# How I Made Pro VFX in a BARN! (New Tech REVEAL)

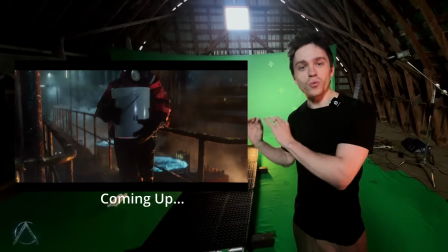This is the most insane way to do virtual production.
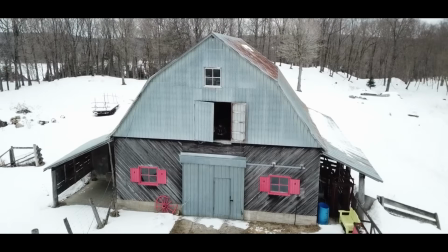We're in the middle of Canada transforming a simple barn into a virtual production set with a brand new product from Lightcraft, Jet Set Cine.
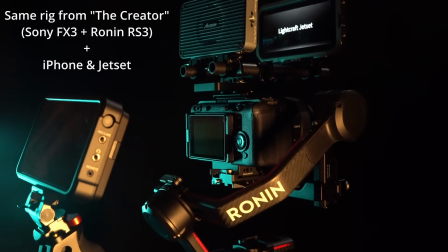With this new product that only requires an iPhone and a cine camera, we're going to prove that virtual production doesn't require multi-million dollar LED stages.
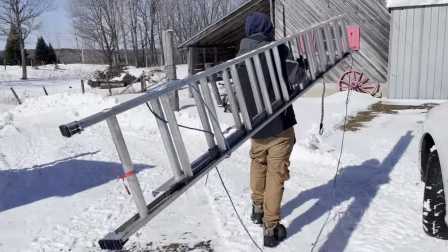All you actually need is a bit of craftiness and some willpower. So stick around to the end of this video. We're going to show you the entire behind-the-scenes process of everything it took to produce it and now we're going to show you the final result.
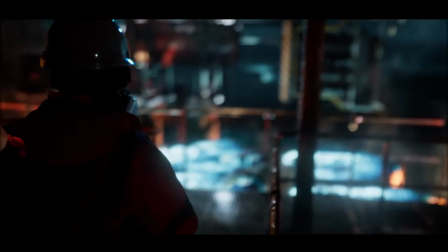Material handlers this is a reminder to please keep your hands inside of the railing system at all times.
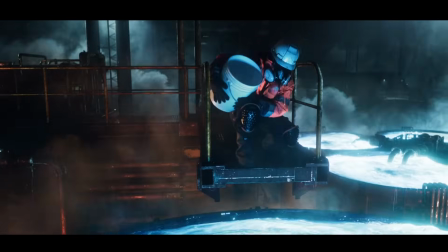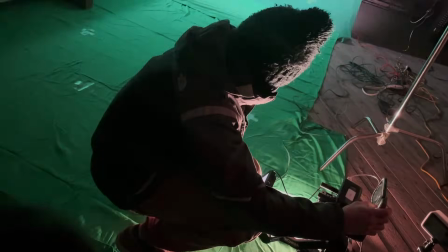So you might be wondering how exactly can you do this yourself and what tools we use. We're going to reveal the secrets in this video so whether you're new or very experienced in the industry you're going to see some new combination of techniques here that I don't think can really be seen anywhere else.
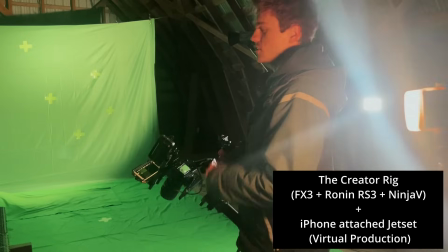We're using Nuke, Blender, and Jet Set, which is on an iPhone, and the Sony FX3, which is the same camera used to film the creator. This video is going to be split into three different parts for the making of. First, we're going to talk about set building, scene planning, and kit bashing.
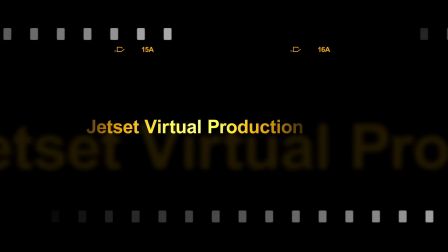Then we're going to talk about practical effects in the VFX workflow. And then we're going to reveal the new virtual production pipeline that makes this whole production process to be really simple. So I didn't have a huge amount of time or a team of VFX artists to put this together.
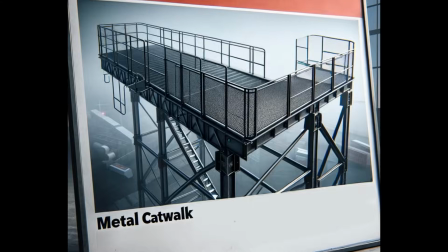So the first part of this journey is going and finding a catwalk. and finding these in real life, relatively cheap, is not that easy. I looked at some junkyards and ecocenters and it's a big piece of metal, so it can be kind of expensive. So the solution I came up with was, I think, pretty interesting.
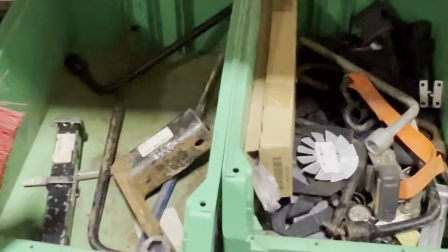My wife and I, we were shopping at different places, looking for basically props, and we found some rubber mats that actually had the pattern that looked like the surface of a catwalk. I knew that also lighting was gonna be coming from below, so the second problem I had was, I need a way to raise these off the green screen and have somewhat of a gap between the floor and
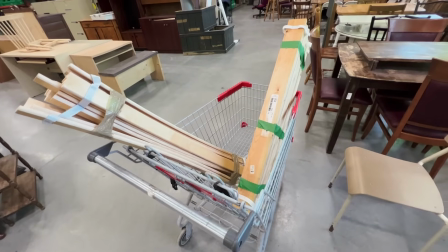the walkway so the solution we came up with was essentially using wood from these ecocenters
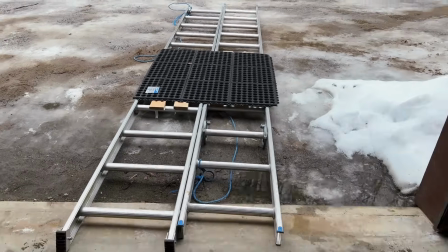because it's cheap we painted black and we aligned these across two different ladders that were parallel to each other and this would give us the sort of structure underneath the rubber so it doesn't bend and we can align these on top of the platform and now we have something that looks visually pretty much the same as a catwalk for the background and rest of the virtual environment i kitbashed using some big medium small assets which is pretty much just like playing with legos except you're trying to come up with interesting compositions and lighting it in interesting ways and i thought that these factory catwalks can
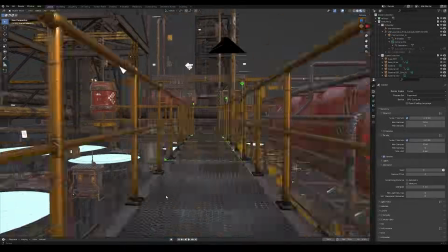be an interesting way to have 3d layered parallax and it would also be a good way to connect the feet of the character to the grounds so we don't have feet on a green screen which is good to avoid and the main principle i thought was really interesting was that the floor pieces
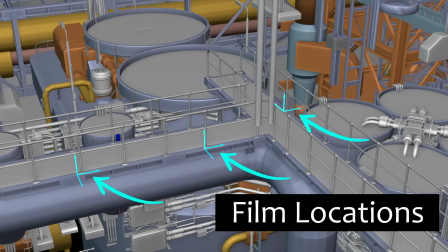are going to be repeated so this means i can film in multiple set locations virtually while reusing the same set floor over and over.
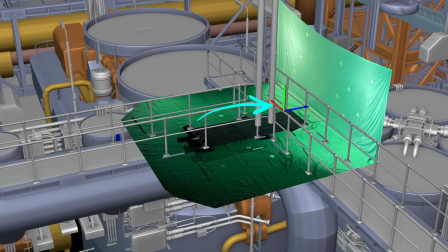So I can make it look like you're one section of the factory or another section by just keep reusing the same floor pieces over and over. Part two, filming practical effects. So one of the things that can make CG environments feel very dull is the lack of motion.
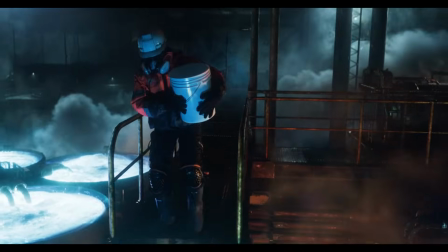There's a number of ways to add interesting motion to shots but one of the ways I wanted to do this was to have lots of different moving VFX elements.
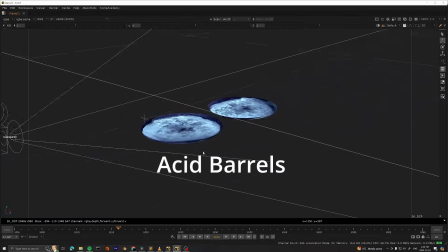First I I have smoke, I have acid barrels, I have sparks, and I have the camera and the parallax of the objects passing over each other.
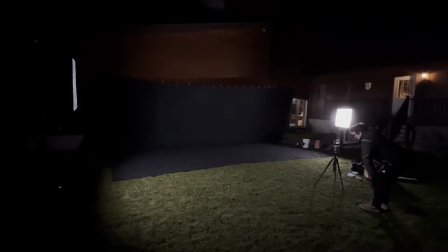We started with shooting the smoke, and these were captured on ProRes RAW using the Sony FX3. So this means I can use them later in other projects as well because I'm always trying to build my own VFX element library. So if you want these, they're in the Compositing Academy Smoke Bundle if you want them for your own projects.
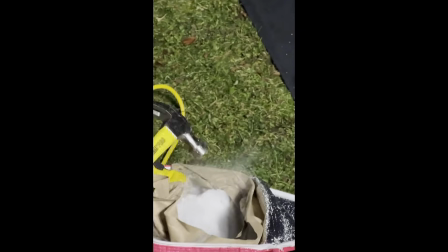So we used a variety of smoke machines and dry ice techniques filmed on black screens to get a set of different motions.